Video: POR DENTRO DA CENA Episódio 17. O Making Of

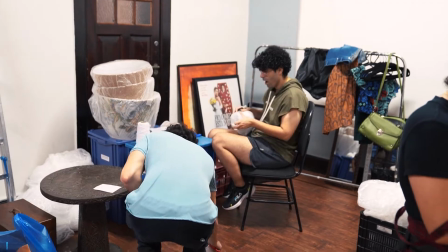[4:25]
Então, a gente teve que ter esse um trabalho mais de contrarregragem, né? E a gente está ali trabalhando juntos, né? Eu e o Fi, os nossos assistentes também, que é a Zigla e a Júlia. O personagem masculino, ele é um personagem mais velho. E por ele ser mais velho, então a gente considerou que a casa originalmente era dele. Ele tá no segundo casamento, mas a gente acha que ele tem uma vida mais estruturada do que a Ana, que é uma pessoa muito mais jovem. Então a Ana trouxe uma carga feminina. Então havia já dentro da casa uma carga do...
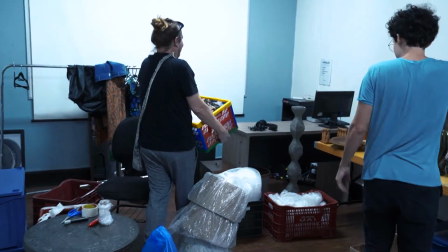[5:00]
A camada inicial é a camada do Bruno, e a camada que veio posteriormente é a camada da Ana.
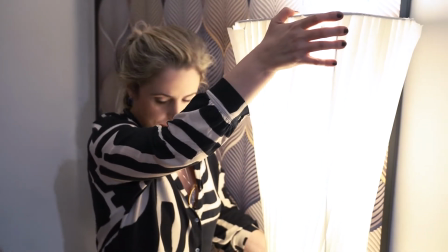[5:06]
Que antes poderia existir a camada da Denise, que foi embora, que a gente não sabe. A gente tinha na camada de Bruno cores mais sóbrias, A Ana traz toques mais delicados,
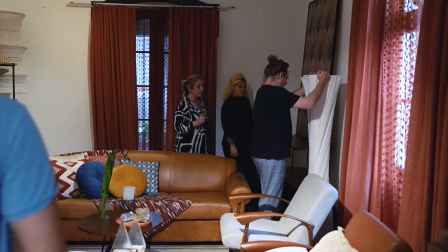[5:18]
mas sem terem também estereotipar entre cores frias masculinas e cores quentes femininas.
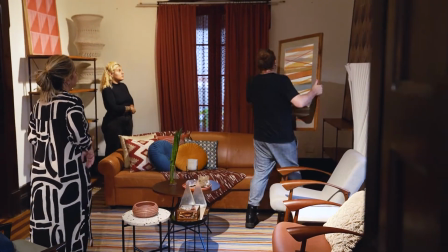[5:24]
E acho que a gente tem no Bruno um campo sensível também, que não é um masculino estereotipado, e nem na Ana um feminino estereotipado.
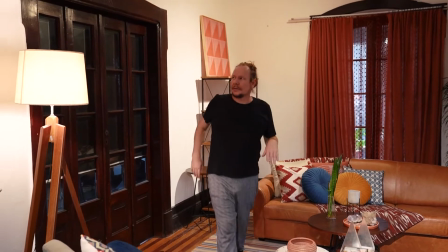[5:33]
Então também a gente fez isso sem ser muito duro nessas questões masculino-feminino como uma questão paradoxal. Estão em lados completamente diferentes. Apesar de ser yin yang, essas coisas todo mundo em si carrega os dois lados, né?
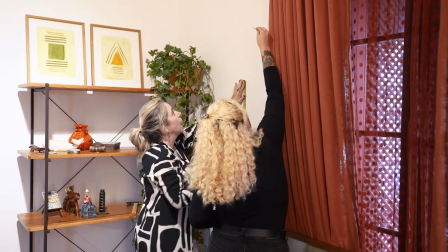[5:48]
O feminino e o masculino. Então a gente começou a trabalhar as plantas, a gente tinha uma ideia ali a princípio do hall de entrada, que chegava numa sala. E eu estava achando que tudo aquilo precisava um pouco mais de profundidade, né? Tanto a profundidade, tanto estética visual, profundidade de campo, quanto de profundidade também em termos de relação, né? De que são aqueles personagens e o que eles transmitem por meio do ambiente, né? Da casa ali que eles estão. Mas tudo isso a gente tem que colocar dentro dos quadros, né?
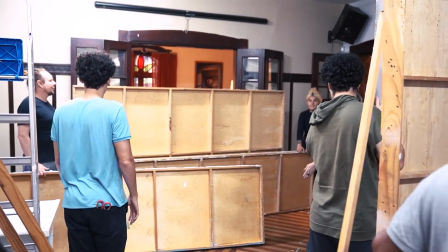[6:23]
E aí a gente pensou em acrescentar mais esse ambiente, né? Que a princípio começou com a questão de uma circulação que levaria para os quartos, né? Até porque o Bruno estaria em coma, em casa, então a gente tinha que ter essa localização assim, desse terceiro personagem.
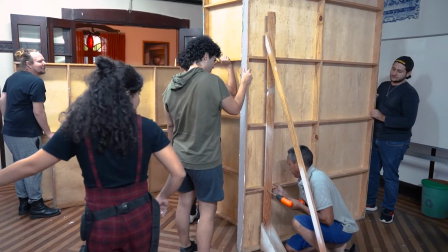[6:41]
E aí foi crescendo até que eu propus essa sala de jantar, que era, de fato, uma coisa mais complexa para a gente fazer, porque a gente ia ter várias interferências no ambiente físico mesmo da escola para poder executar. A ideia foi ampliar o set, porque se a gente trabalhasse só com a sala,
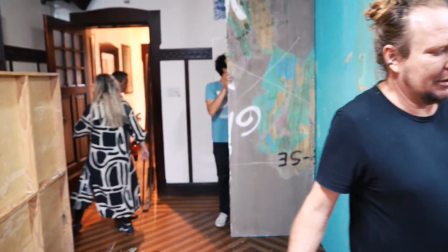[7:00]
a gente ia acabar tendo um ambiente muito claustrofóbico, muito fechado.
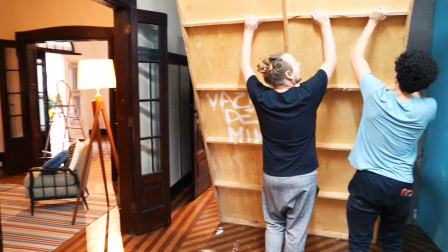[7:05]
A gente ia ter que fechar a porta e trabalhar com cortina, ia ter cortina em todos os lados,
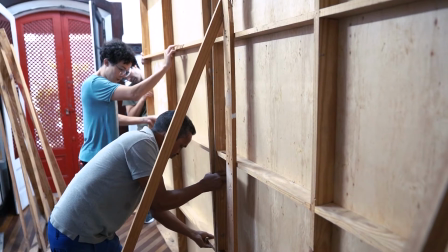[7:10]
e não ia ter profundidade de campo, não ia poder trabalhar o espaço focal, não ia poder trabalhar camada de luz,
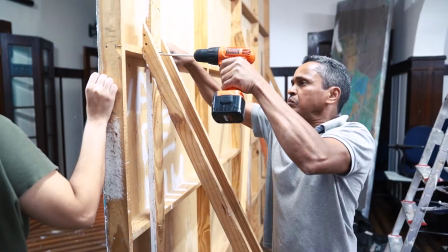[7:16]
camada de informação. Então tudo isso enriquece a imagem, né?
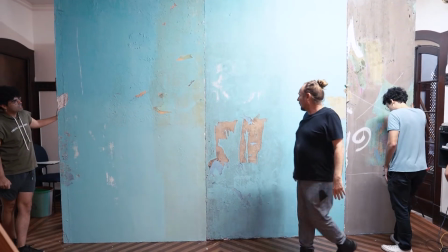[7:20]
Quando a imagem ganha uma profundidade. Então a nossa ideia de trabalhar a tapadeira era aumentar a profundidade. A gente queria reduzir a sala 1, porque a sala 1 tem uma dimensão muito grande para a gente compor ela completamente. E aí a gente ficou entre um corredor e uma sala de jantar discutindo, e aí a gente acabou optando no último, a gente fez a planta das duas opções, e aí, por último, a gente acabou ficando com a sala de jantar, meio ateliê.
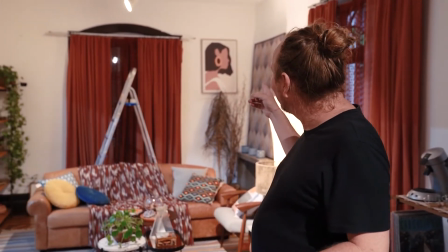[7:51]
E a gente, por exemplo, no acervo achou uma pintura da Ana, né?
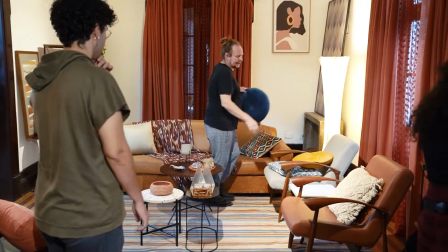[7:57]
Que acaba que é uma coincidência ter uma pintura que é muito similar à atriz, porque a gente não mandou fazer, né?
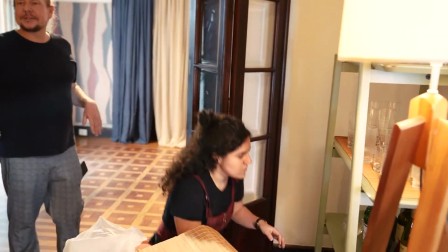[8:05]
Não mandamos fazer. Ela foi uma coincidência, né?
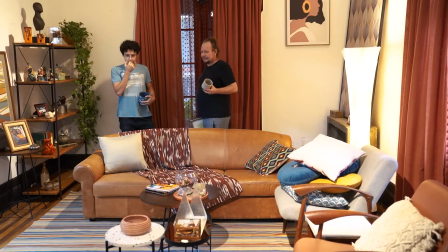[8:10]
Então, assim, a gente trouxe também camadas de viagem, né? Essa camada de ouvir som e tal.
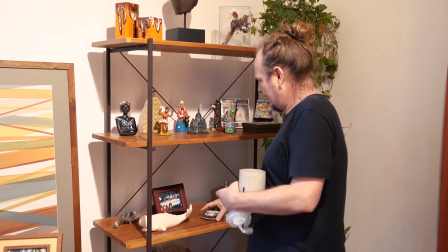[8:17]
De uma certa maneira, a gente tem, assim, por exemplo, acho que os móveis, de uma maneira geral, estão com uma cara de Bruno, né?